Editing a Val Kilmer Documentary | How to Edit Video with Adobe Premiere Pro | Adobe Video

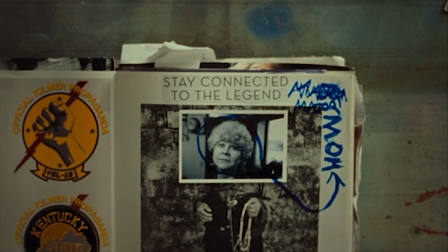Val is a film about the life and career of one of the most iconic actors of our time, Val Kilmer.
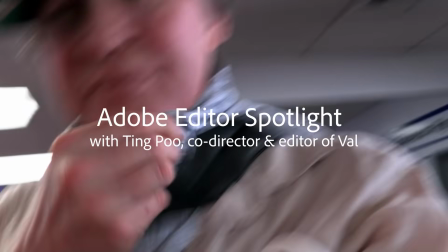The scene I chose is when Val goes back to Arizona after his mother passes away.
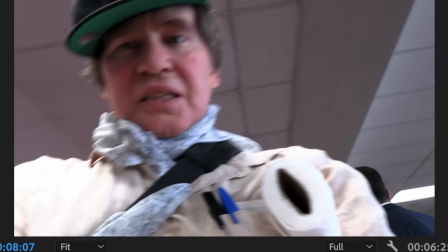I picked this scene because it exemplifies so many things that I love about documentary.
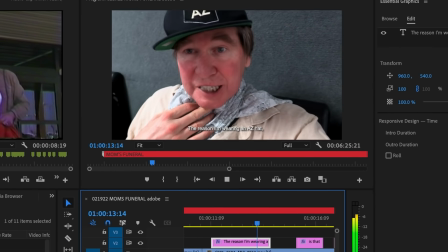The reason I'm living in a city hat is
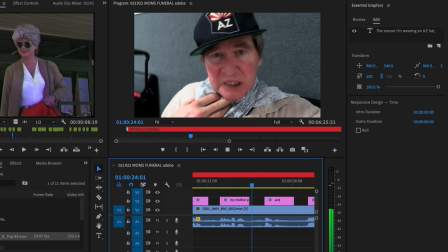because my mother passed on.
Premiere was the obvious choice for us on this project.
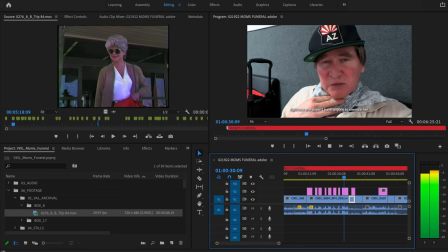Val had over 800 hours of footage in his personal archive.
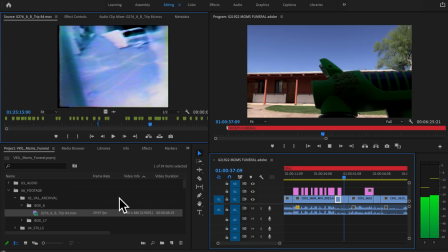Digitizing different sizes, different codecs, different frame rates, and being able to work with it all in one sequence was crucial.
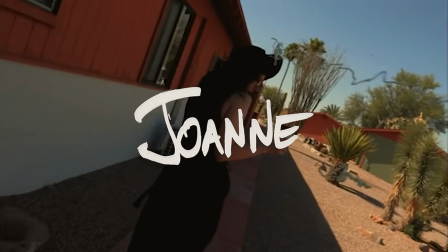Our film is like a collage, like a collage of pictures. And working in Premiere is kind of the same way.
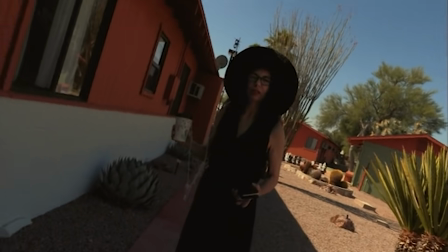Oh, Val, that's not funny, look.
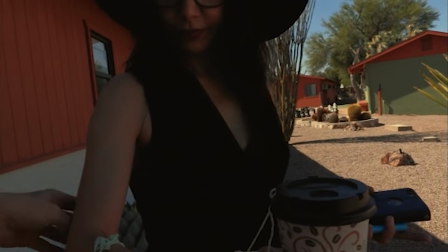It allows you to collage images and work with media in a way that's like painting.
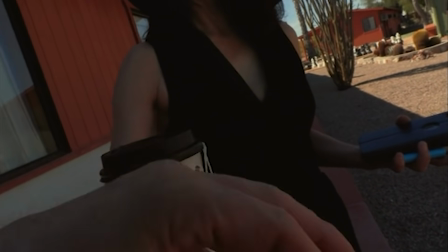That's not funny and it's not kind and it's not nice and it's not environmentally friendly.
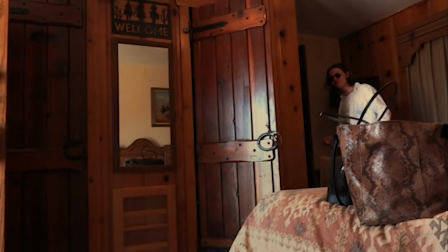I see the scene as a crescendo in a way. It's a slow build.
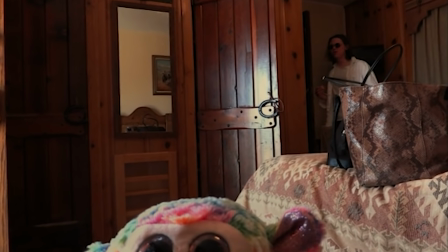Go. You got me. That was not a shot.
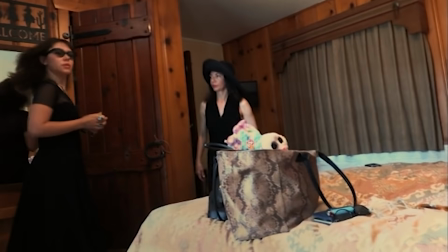It's meant to be very subjective, and you're meant to experience it as if you're Val in this dreamy tapestry.
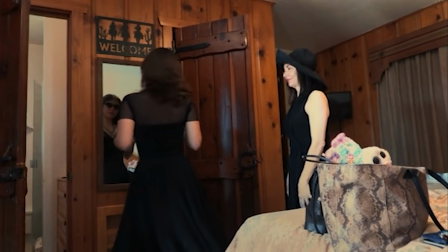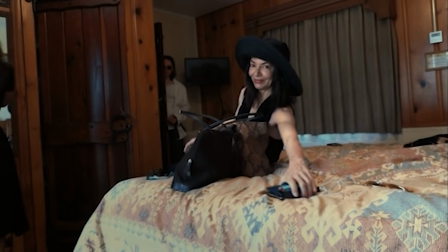We would just gravitate towards scenes that we had an emotional response to.
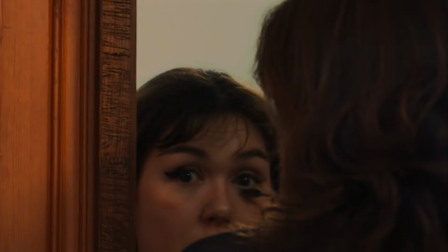So this scene was actually cut very early.
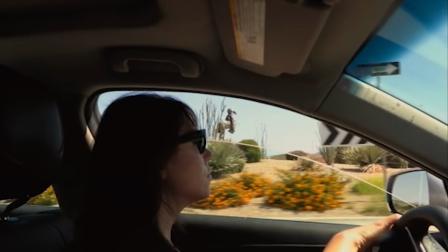When he gave us the footage, I immediately recognized the drive up to her house as something I'd seen from footage she had shot in the 80s.
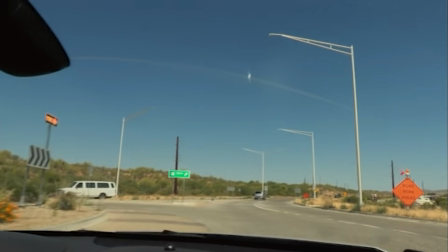I saw an opportunity to intercut the two in a way that brings depth and emotion to the scene.
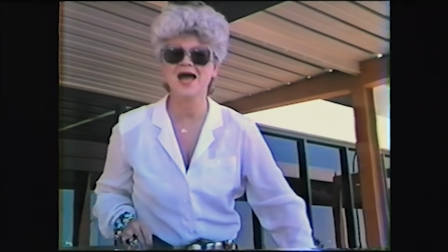Hi, Val!
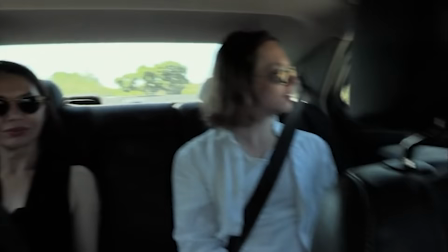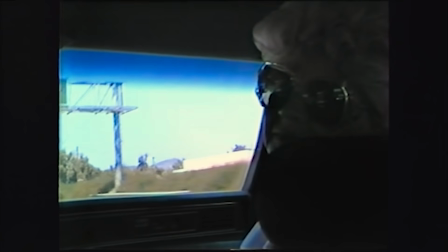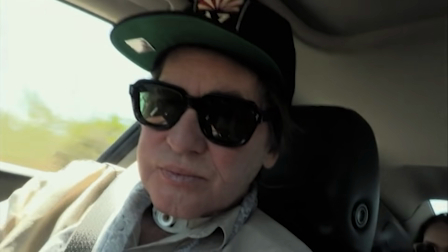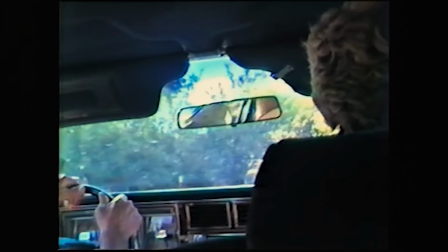Val ended up mirroring a lot of the same shots that he did almost 30 years prior, which made the intercutting even more interesting.
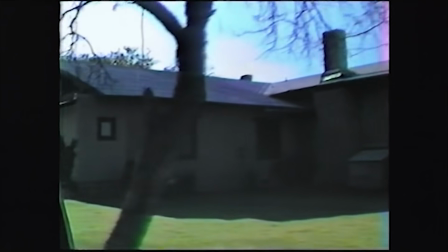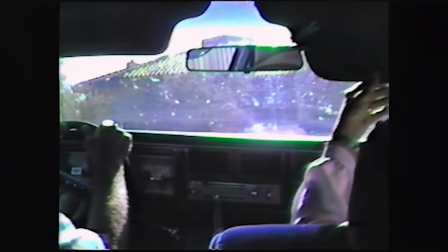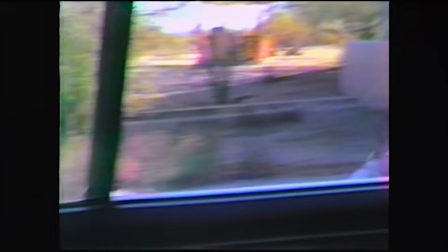My favorite part, oddly, in the scene is when the dog runs up to the car.
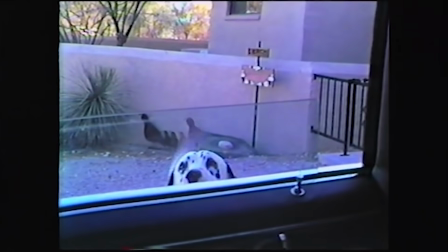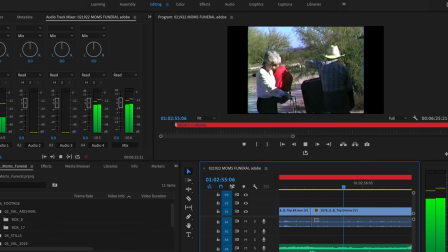I tried to pre-lapse the sound here of both his mom and her dog to pull us into his memories of them.
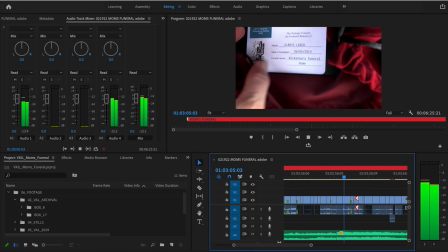The sound is what we use as cues to go back and forth between present and the past.
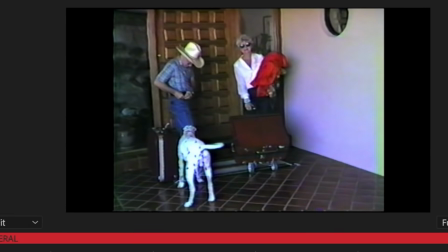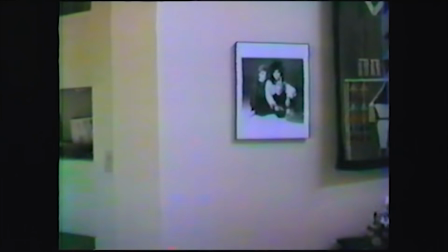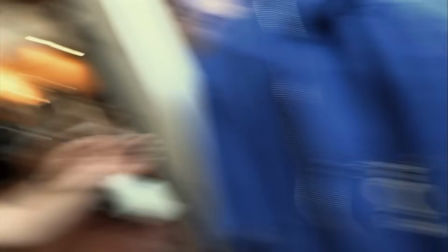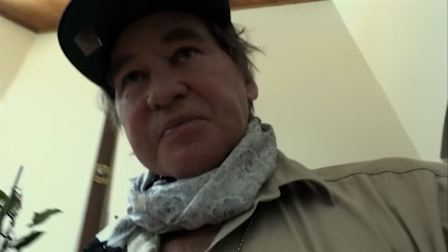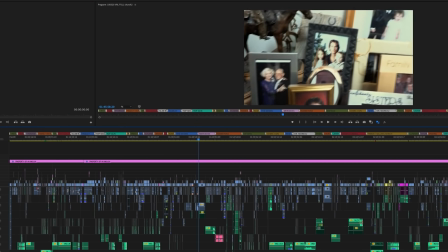Markers are my favorite thing. When you're cutting a two-hour long feature, it gives you a visual representation of your scenes.
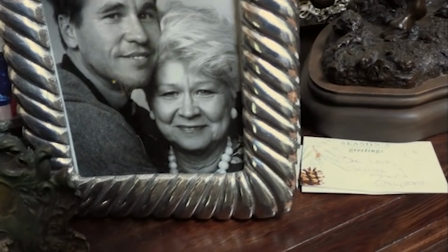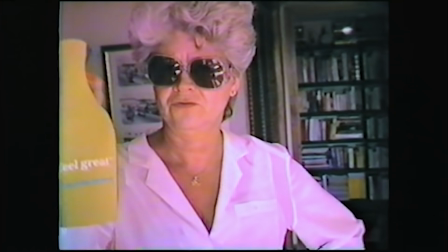This is for you.